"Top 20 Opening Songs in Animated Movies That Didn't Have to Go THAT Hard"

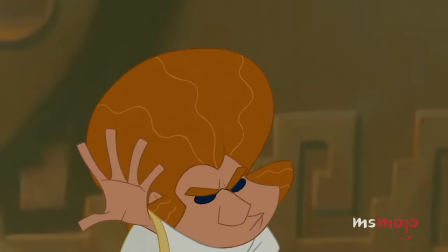Sorry! You were saying? What's his name? Cusco!
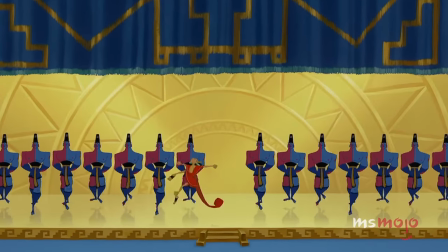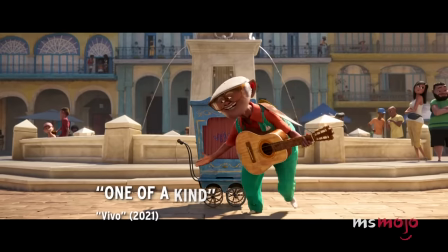That's his name!
Number 17, One of a Kind, Vivo.
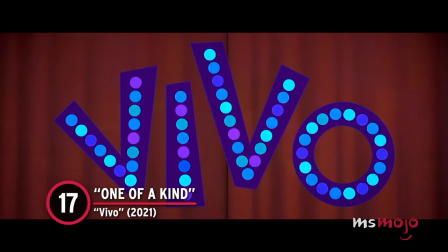No one can write lyrics quite like Lin-Manuel Miranda.
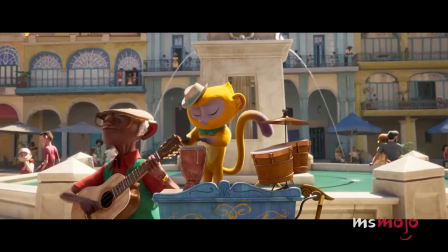Vivo smartly gives him free rein to do what he does best, and the results speak for themselves.
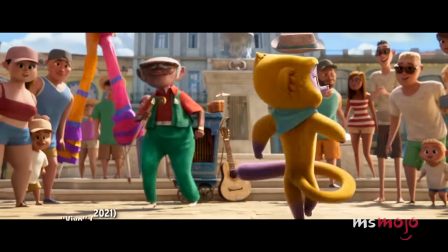Oh yeah, we are a part of a time on a tradition of timing and precision. You're fine as two musicians at top notch as we hopscotch the competition.
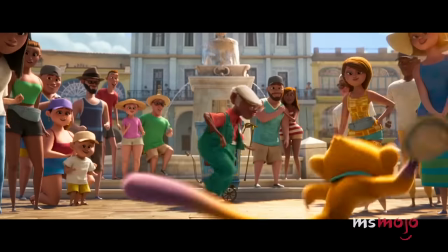The clock is talking and ticking, I'm rocking this clave rhythm, now watch. Keeping up with Miranda's brilliant rhyme scheme is pretty much its own game.
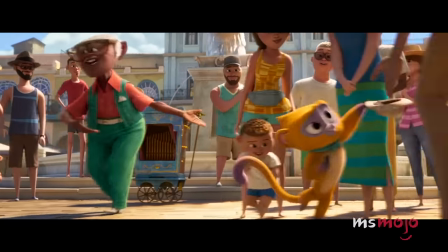But the rapid tempo is also interspersed with Andres' soulful verses,
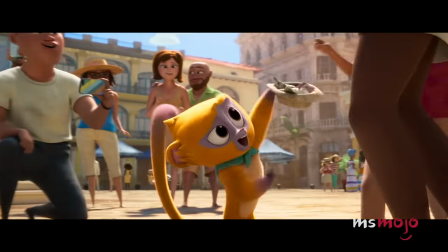ensuring that One of a Kind maintains its own identity amid the high-octane chorus.
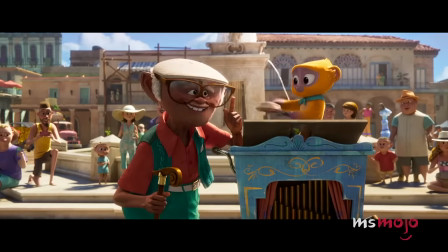You and I, we are one of a kind.
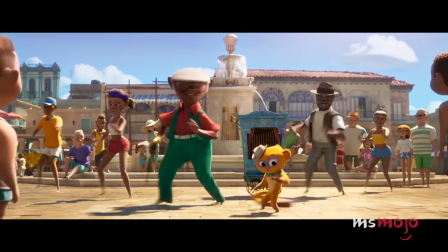Keep in time.
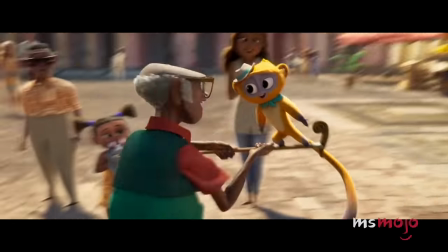Thankfully, all its disparate parts work because the central beat is just that addictive.
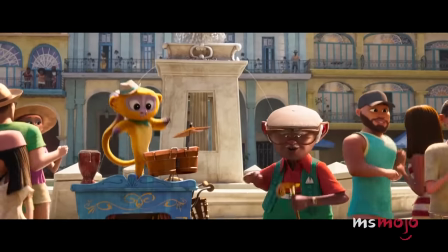Plus, there's always something new to catch in the frenetic rap sections. That just speaks to the number's best quality.
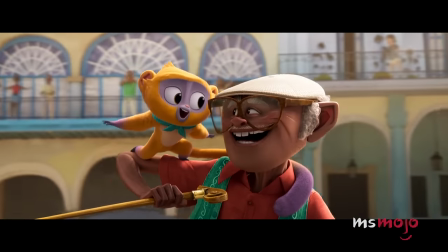It's a song written to be played on repeat. One listen just isn't enough.
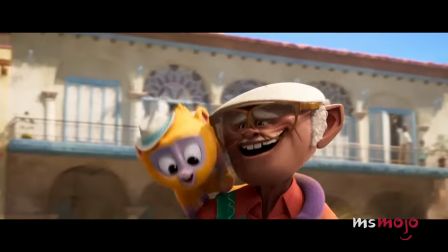Every time.
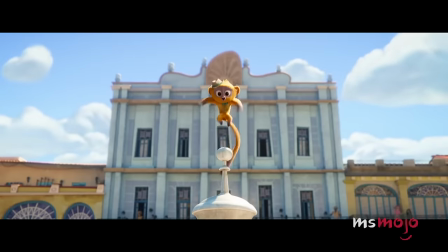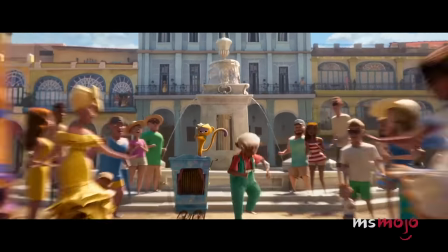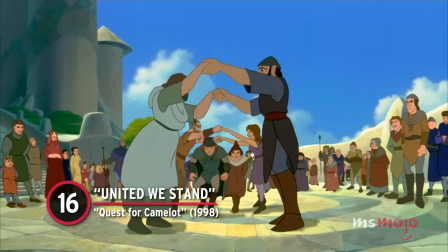Number 16, United We Stand, Quest for Camelot.
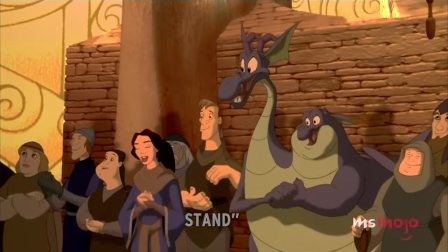On principle, what this song achieves through instrumentation alone is worth a round of applause.
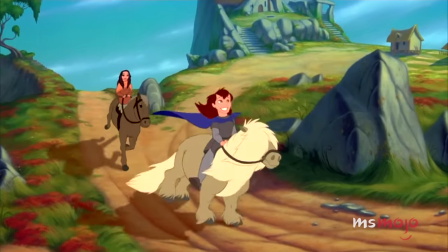Quest for Camelot relies mainly on its grand melody to sell the weight of its opening song.
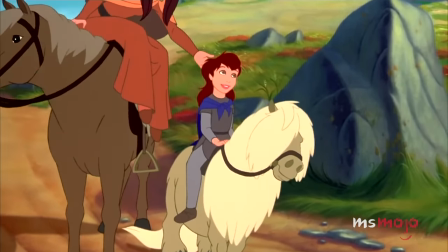And against all odds, it completely succeeds.
Let's go.
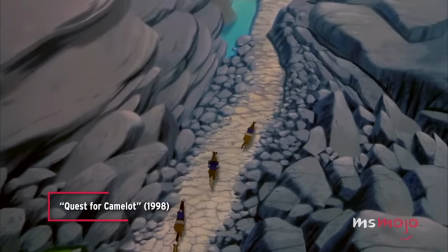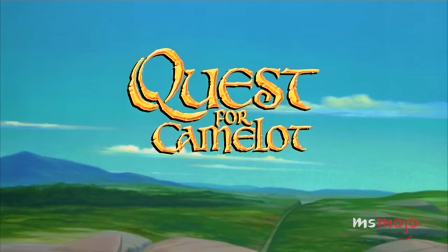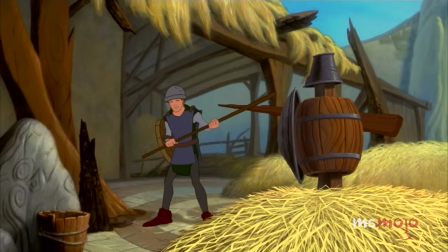By the time the lyrics slowly fade in, an inspiring tone has already been set for the entire movie.
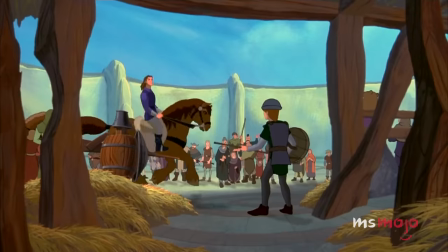And still, it only gets better from there.
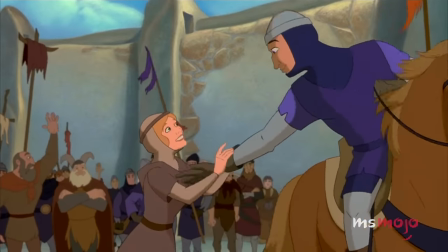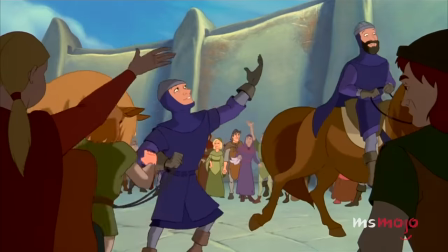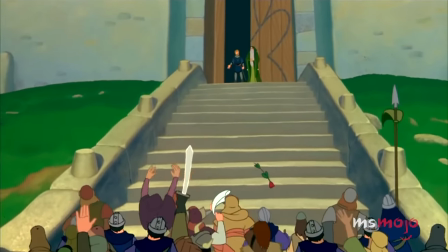The chanting vocals escalate with a rare mastery of scale and expansion.
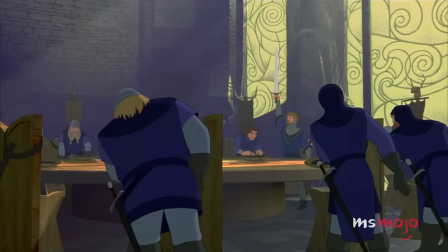So it doesn't take long for United We Stand to become the very embodiment of the word stirring.
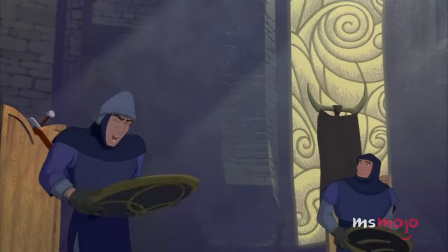At this point, it feels like Quest for Camelot couldn't have begun any other way.
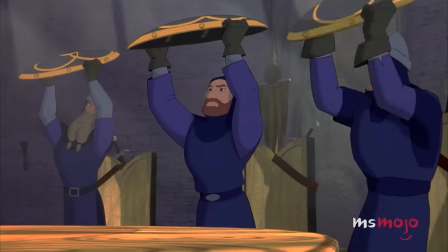Goodness! Strength! Follow!
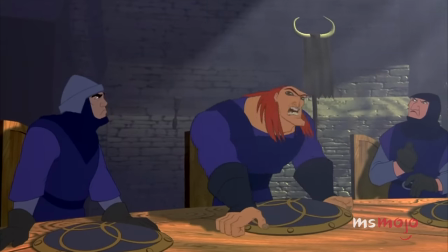Charming sing-along. Now let's get down to business.
Number 15.
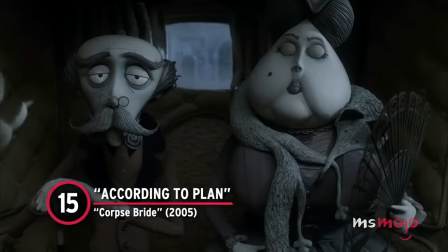According to Plan, Corpse Bride. This might be the only wedding where the journey to the rehearsal is at least as fun as the actual ceremony.
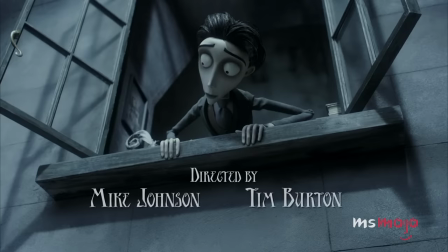After all, from the opening beats all the way to the closing fade, this piece hooks you and doesn't let go.
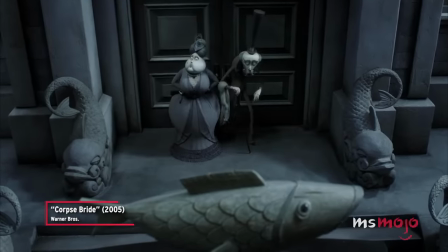It's a beautiful day. It's a rather nice day. A day for a glorious wedding.
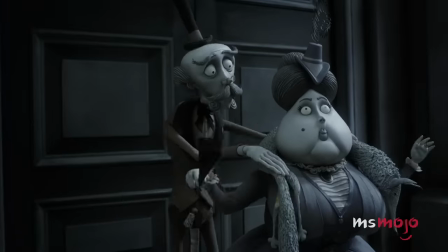A rehearsal, my dear, to be perfectly clear. A rehearsal for a glorious wedding.
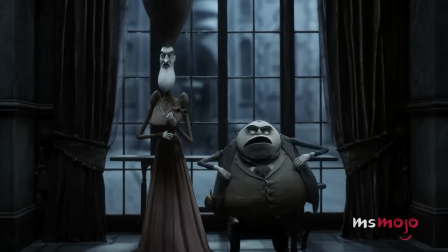The haunting acoustics are just creepy enough to fit in with Corpse Bride's offbeat vibe.
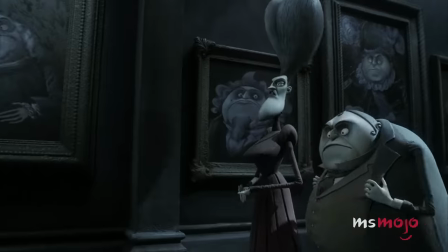Pair that with superbly quirky lyrics, and it's clear why this song has a habit of getting stuck in our heads.
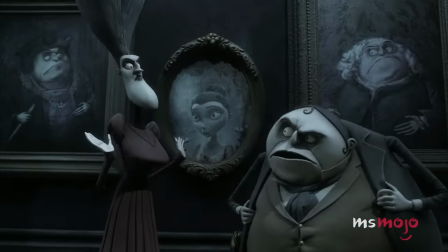And who would have guessed in a million years that our daughter with the face of an
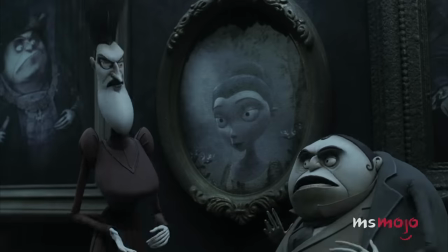otter in disgrace would provide our tickets to our rightful place?
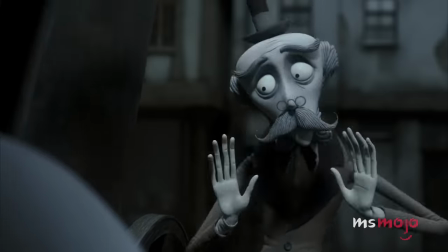It manages to be weird, catchy, and just plain memorable, usually all at the same time.
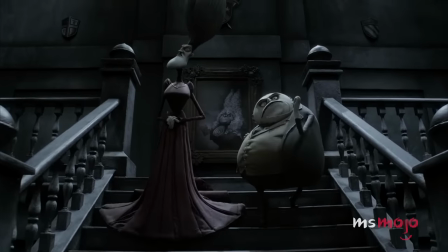That's a tough balance to pull off, but suffice it to say, this song was up for the challenge.
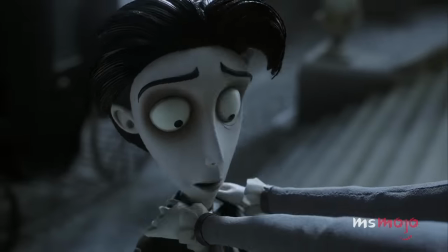That's why everything, every last little thing, every single tiny microscopic little thing must go according to
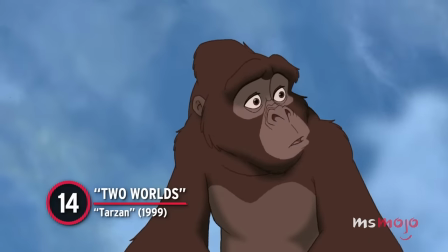plan.
Number 14, Two Worlds, Tarzan.
Somewhere something is calling.
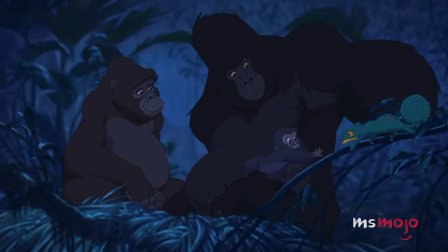When Disney enlisted Phil Collins to write, compose, and record songs for Tarzan, it's safe to say he understood the assignment.
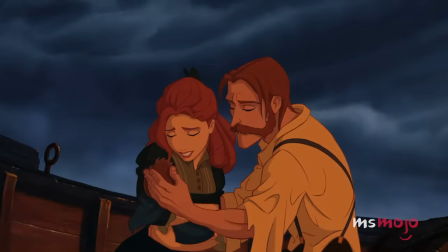As a matter of fact, he only needed one number to prove it.
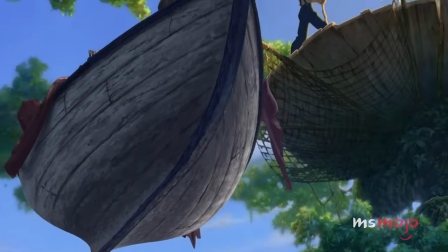Right from the jump, Two Worlds is emotionally resonant, with Collins delivering the message in a way few other artists could.
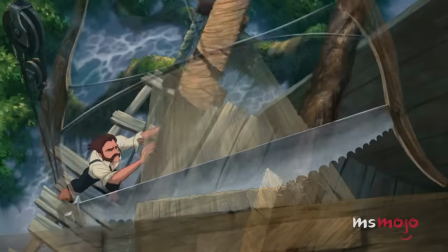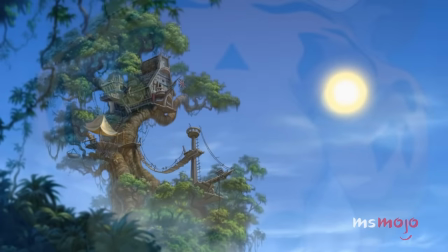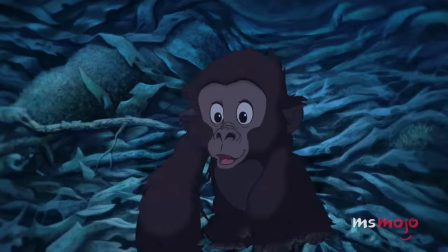The singer's impassioned vocals are so captivating, he could be singing a grocery list and it would still be moving.
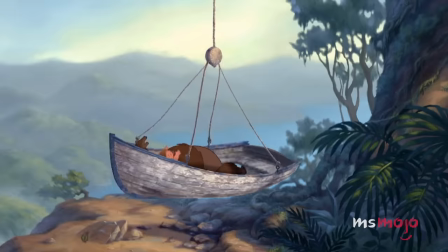Yet the words themselves also act as a perfect encapsulation of the story's themes, elevating the final product.
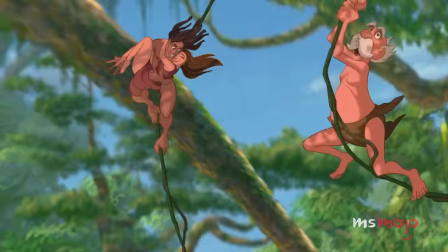Since the song is reprised multiple times throughout Tarzan, it's no hyperbole to say the film is indebted to what Phil Collins did in this opening number.
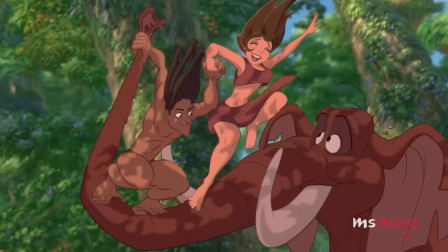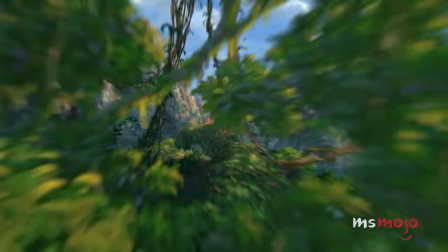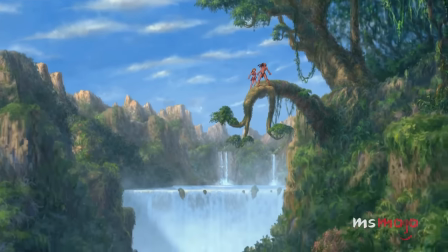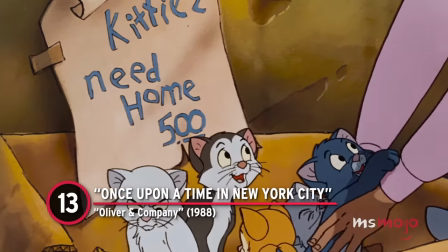Number 13, Once Upon a Time in New York City, Oliver and Company.
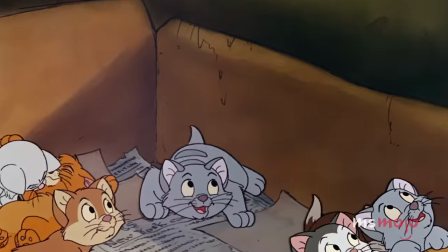Oliver may be seen as the runt of the litter, but the song that begins his movie is anything but. No one cares where you were yesterday.
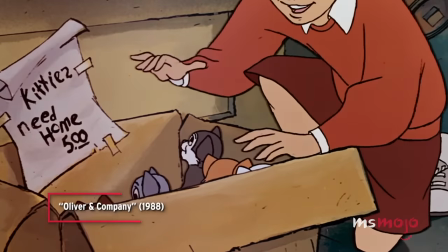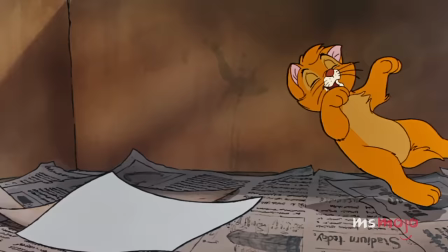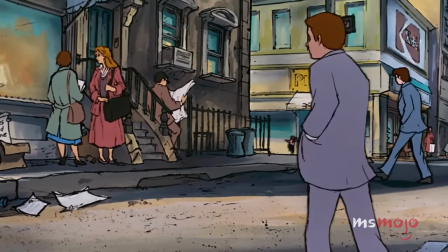On the surface, the track is a heartfelt love letter to New York City.
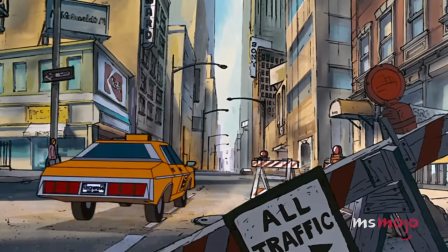Yet, when it's played over Oliver's harrowing struggle, the lyrics aren't just empowering anymore.
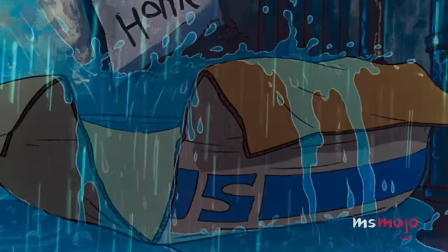They're a full-on anthem propelling the cat to keep going in the face of adversity.
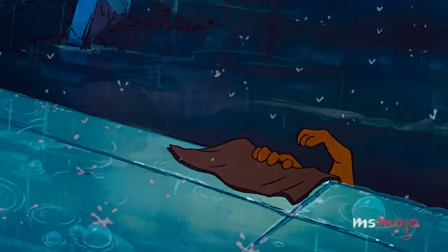So Oliver, don't be scared. Though yesterday no one cared.
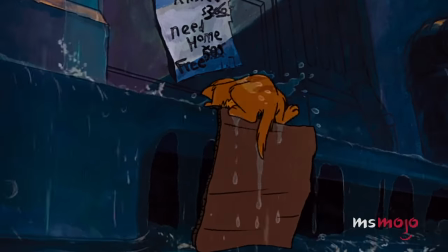They're getting your place prepared. Would you wanna be?
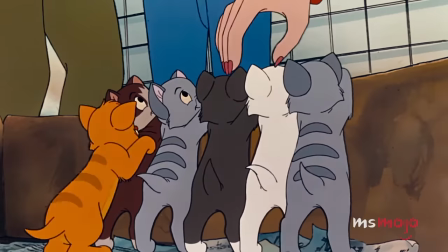The beautiful message is as inspiring as they come, but it's how well it ties into the titular animal's journey that makes this opener hard to beat.
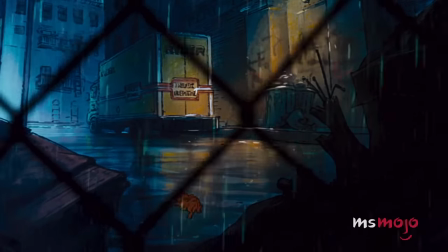Even though Once Upon a Time in New York City plays at the start of the film, it's bound to stay with you long after the credits roll.
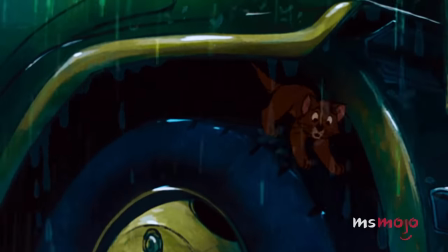Keep your dream alive, dreaming is still how the strong survive.
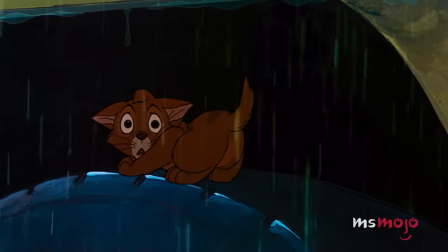Once upon a time in New York City.
Number 12, Arabian Nights, Aladdin.
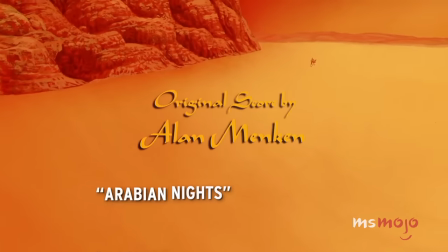Oh, I come from a land, from a faraway place, where the caravan camels roam.
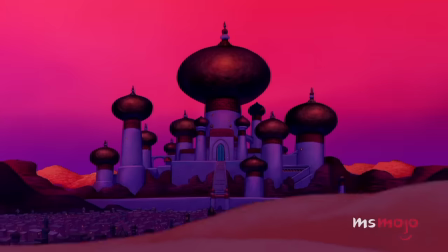Even compared to the rest of its spellbinding soundtrack,
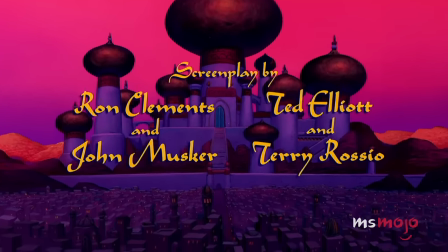this movie's inaugural tune practically feels like a wish granted by Genie, especially since it's refreshingly straightforward.
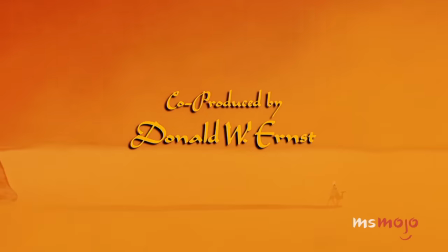There's not much excessive flair or imagery, and as a result, there's a certain smoothness to the sound that's not found anywhere else.
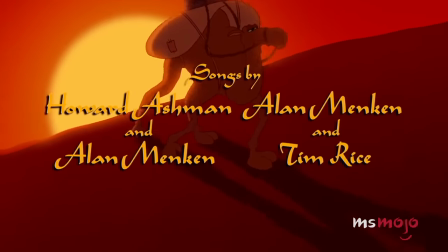Arabian Nights succeeds because of its simplicity, not in spite of it.
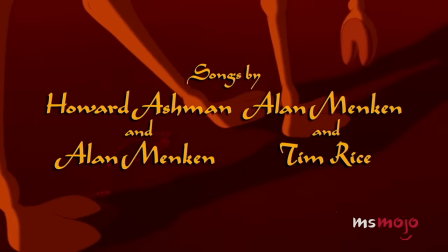In fact, the way the lyrics ebb and flow into each other makes just the bombastic hook all the more riveting.
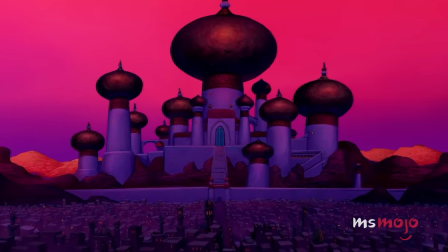Arabian nights, like Arabian days.
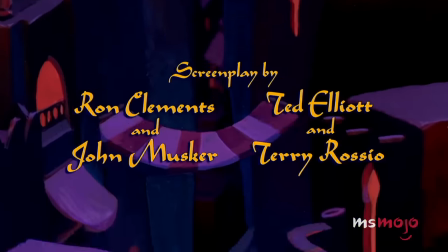More often than not, are hotter than hot in a lot of good ways.
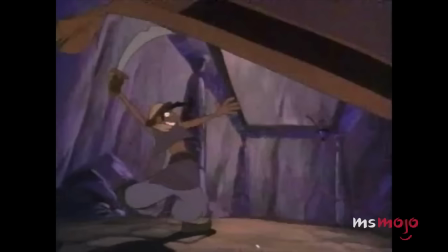The song became such an intrinsic part of Aladdin's identity that it's been revisited throughout the franchise, in sequels, a TV show, and more.
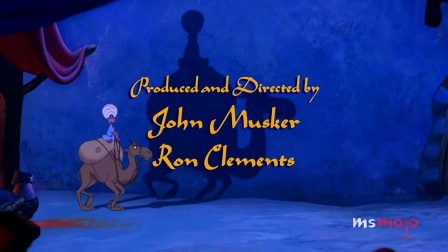It's hard to get higher praise than that.
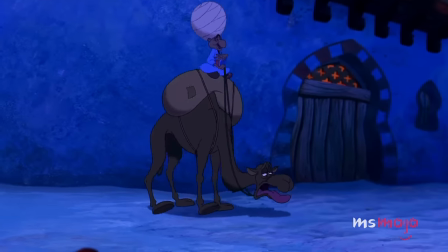A fool off his guard could fall and fall hard out there on the dunes.
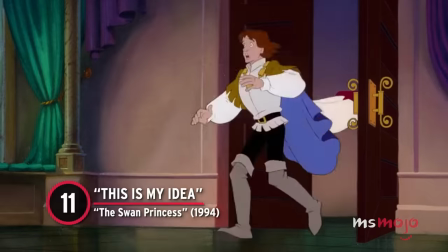Number 11. This is my idea, the Swan Princess.
I can do much better, I am sure.
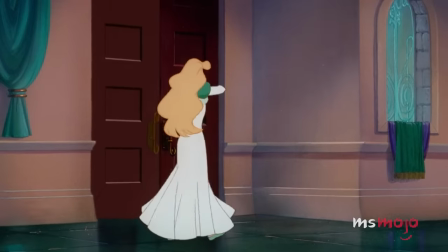He's so immature.
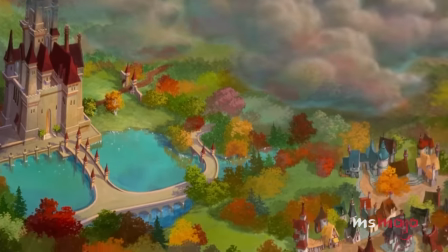This toe-tapping opener covers a lot of ground. But it's a testament to the hum-worthy melody and charming lyrics that we never feel left behind.